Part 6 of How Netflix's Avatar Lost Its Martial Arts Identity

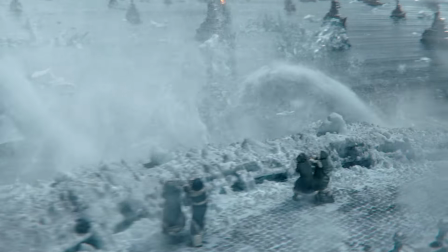Meanwhile, we get some good distance shots of waterbenders using some basic tai chi to stop the fireballs, and again, so far, so good.
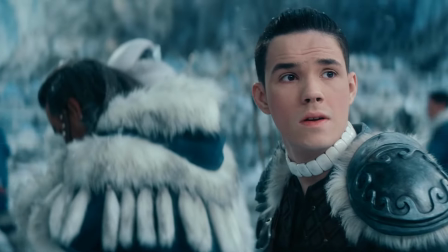We're even treated to this nice moment between Han and Sokka. As I said earlier, I like this a lot more than the original.
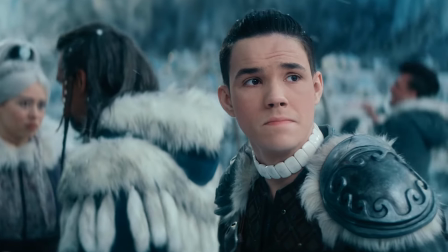Still don't think Sokka and you guys' relationship is that great, but I don't hate any of this. And I will tell you what else I like.
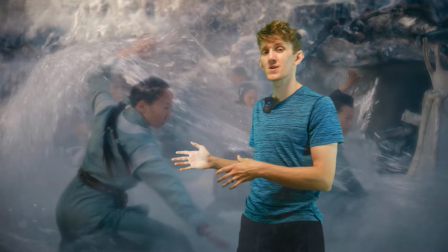This group of collective waterbenders performing a synced-up snake creeps through the grass.
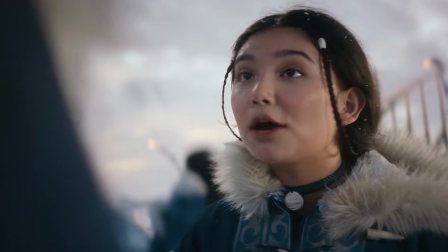Demo. This is good s***.
If you spot any incoming fireballs, don't try to take them on yourself. Let me know.
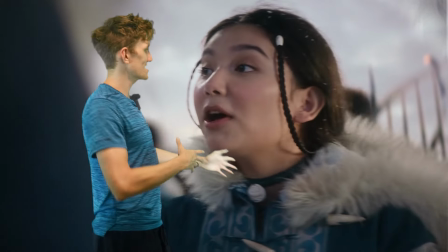Yes, Master Katara. What?
I'm not a- I'm not exactly sure how I feel about Katara being called a master this early on,
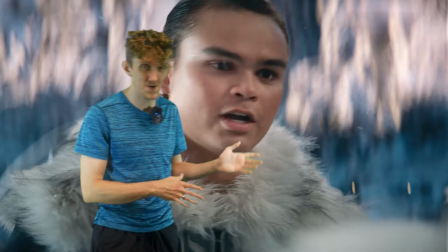but kids get their black belts at 12 years old nowadays, so maybe the Northern Water Tribe is just a McDojo.
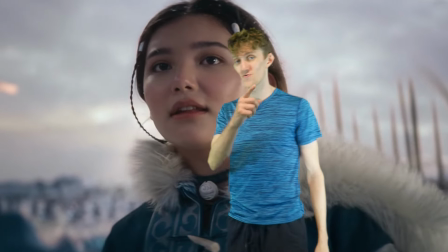If you got that joke, you're a real martial artist.
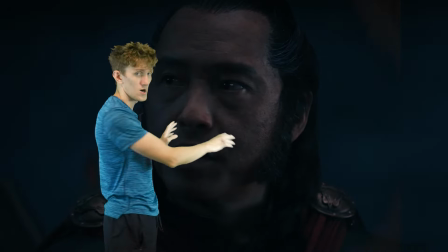Either way, you're gonna have to forgive me because for now we're gonna skip past just all of this plot and skip right to the next fight scene between Katara and Zuko.
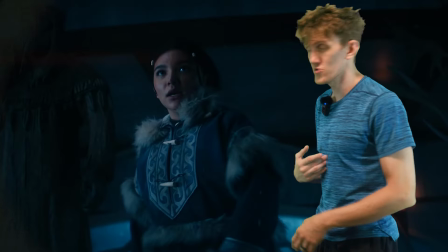In a truly shocking twist, my only issue is with this first movement from Dallas.
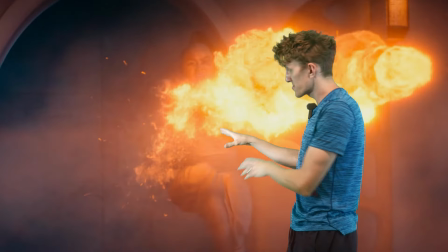Don't get me wrong, this is actually part of a Northern Shaolin Dao Lu,
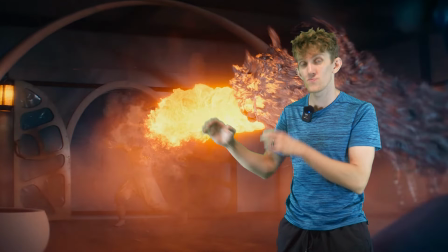but when we cut to the reverse shot of the fireball colliding with Katara's attack, the movements don't match.
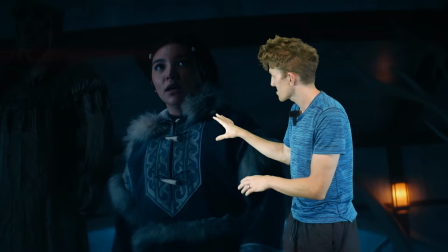Because if this was the choreography that ends in a deep bow stance,
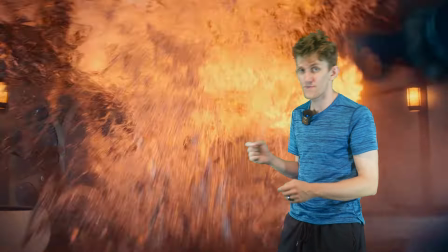then that means that this vertical fist snap kick was meant to be the, pun intended, warm-up for this Tigerclaw bow stance.
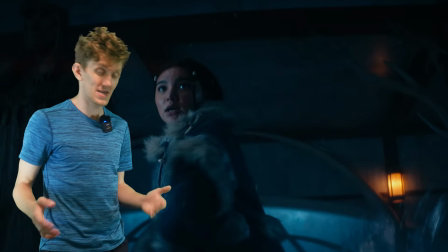It's not the worst thing ever, by far. It's not even the worst thing in this episode. It's just Just a little missed timing that I happened to notice.
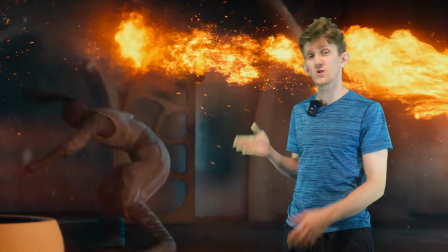This next exchange sees Zuko hit a spin step into a cheat parafuso, the Katara blocks with a redirection.
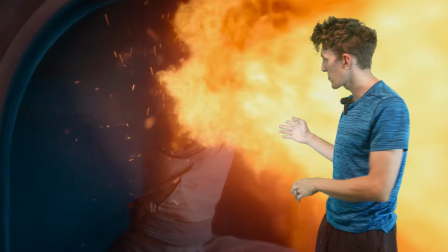This transitions into a gorgeous deep bow stance that is unfortunately soured by being paired with a claw strike, and I just gotta say it. At this point into the show, I am convinced that the reason there are so many claw strikes instead of vertical fists is because nobody involved in this production realized how often they used vertical punches in the original cartoon.
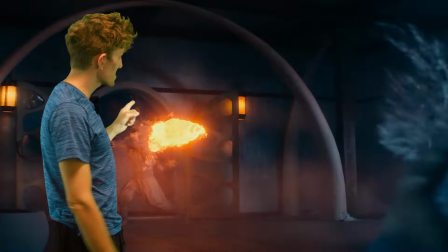And that is why we mainly see vertical fists in this show from
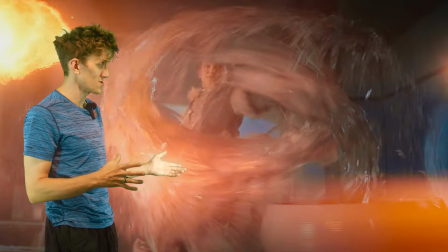stunt performers who know actual martial arts and are not the focus of the scene.
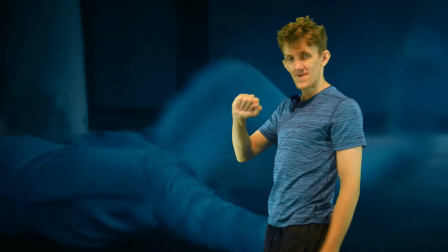Getting back to the fight, Katara takes the first round by sweeping the leg.
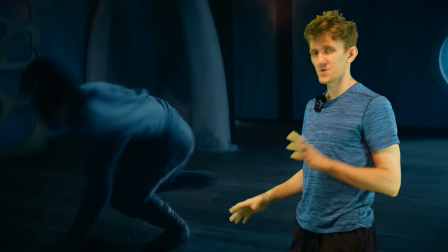The second bout is going to begin with Katara missing a whip while Zuko counters with a 540 kick slash sideswipe.
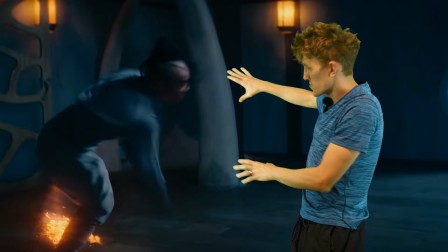It's kind of nebulous which trick it is at this angle,
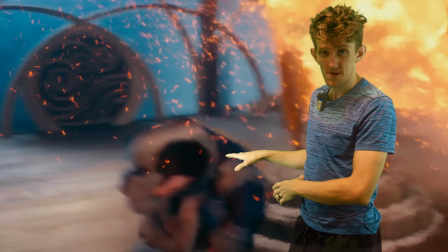but I'll tell you what isn't and that's how often he does these tricks because these must have been the moves that got Dallas hired.
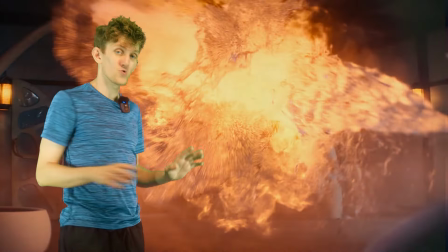I mean I'm not saying that's a bad thing but I do gotta ask where's the variety at King?
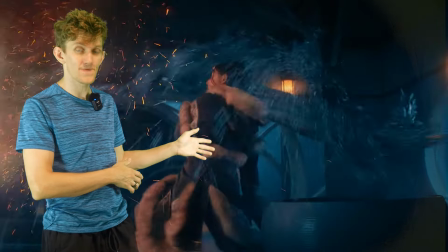You could just turn these into a swipe knife or a jackknife at this point.
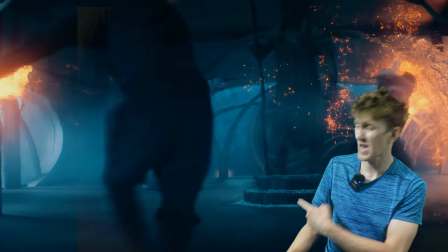I also really don't like this movement that looks like it's halfway between a haymaker punch and a softball pitch.
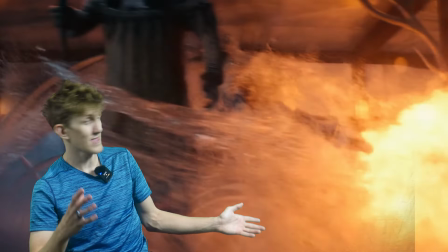That shit was dumb. Nor am I a big fan ever of this CGI nonsense with Katara.
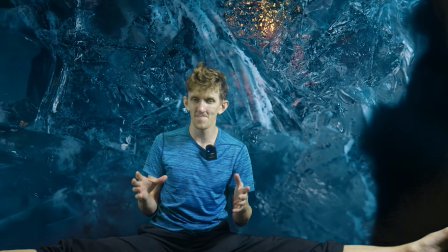And even though I do like the ice wall she makes, Zuko ends up throwing a Hadouken and it takes me completely out of the fight.
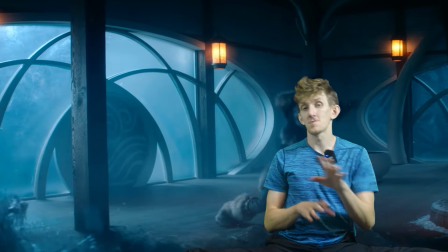I mean, my man even cooks it like one. But you know what? It's okay, because regardless, Katara ends up taking round two because she traps Zuko in ice,
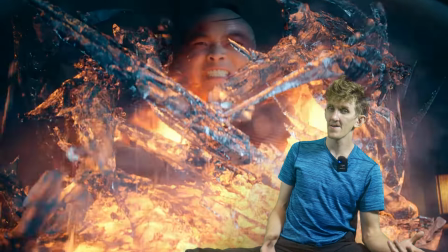only to have him break out using his breath of fire technique that was established earlier in the episode.
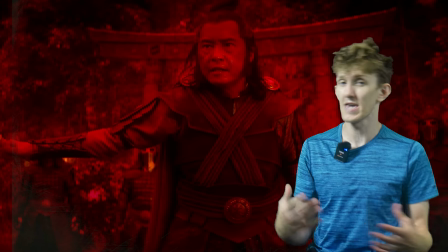And besides being annoyed at cutting away from the action again, this scene did something incredible.
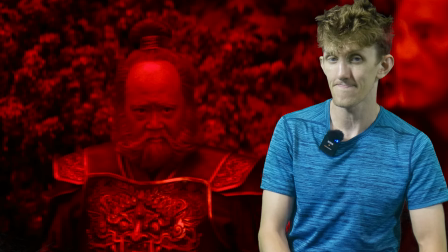It may be the only scene in this show that Iroh has actually let me down in. Because, bro, you need to take a martial arts stance if you're gonna threaten somebody.
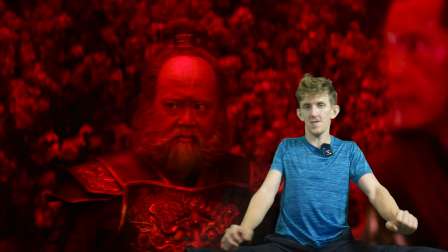Please. Everyone in this show has these moments where they stand around stiffly and awkwardly with little to no body language,
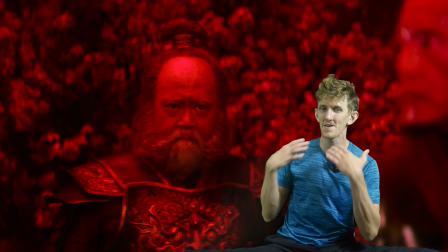almost like they forgot that everything below the neck can help them emote.
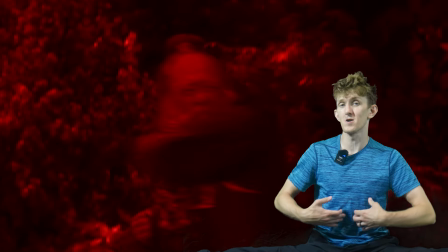So overall, it ends up looking mid because this fireball is filmed as an upper third shot, even though we have some nice Bagua Zhang complimenting it.
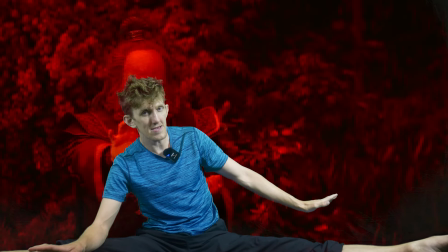Overall, the scene wasn't too bad, it just kind of held back by the stunted acting.
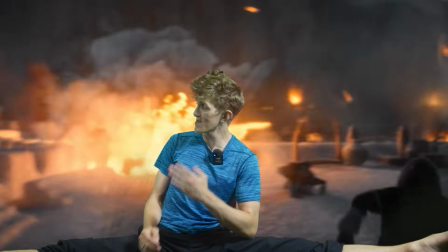But now, it's time for a little brawling, so let's get to the Water Tribe Warriors fighting the Firebenders.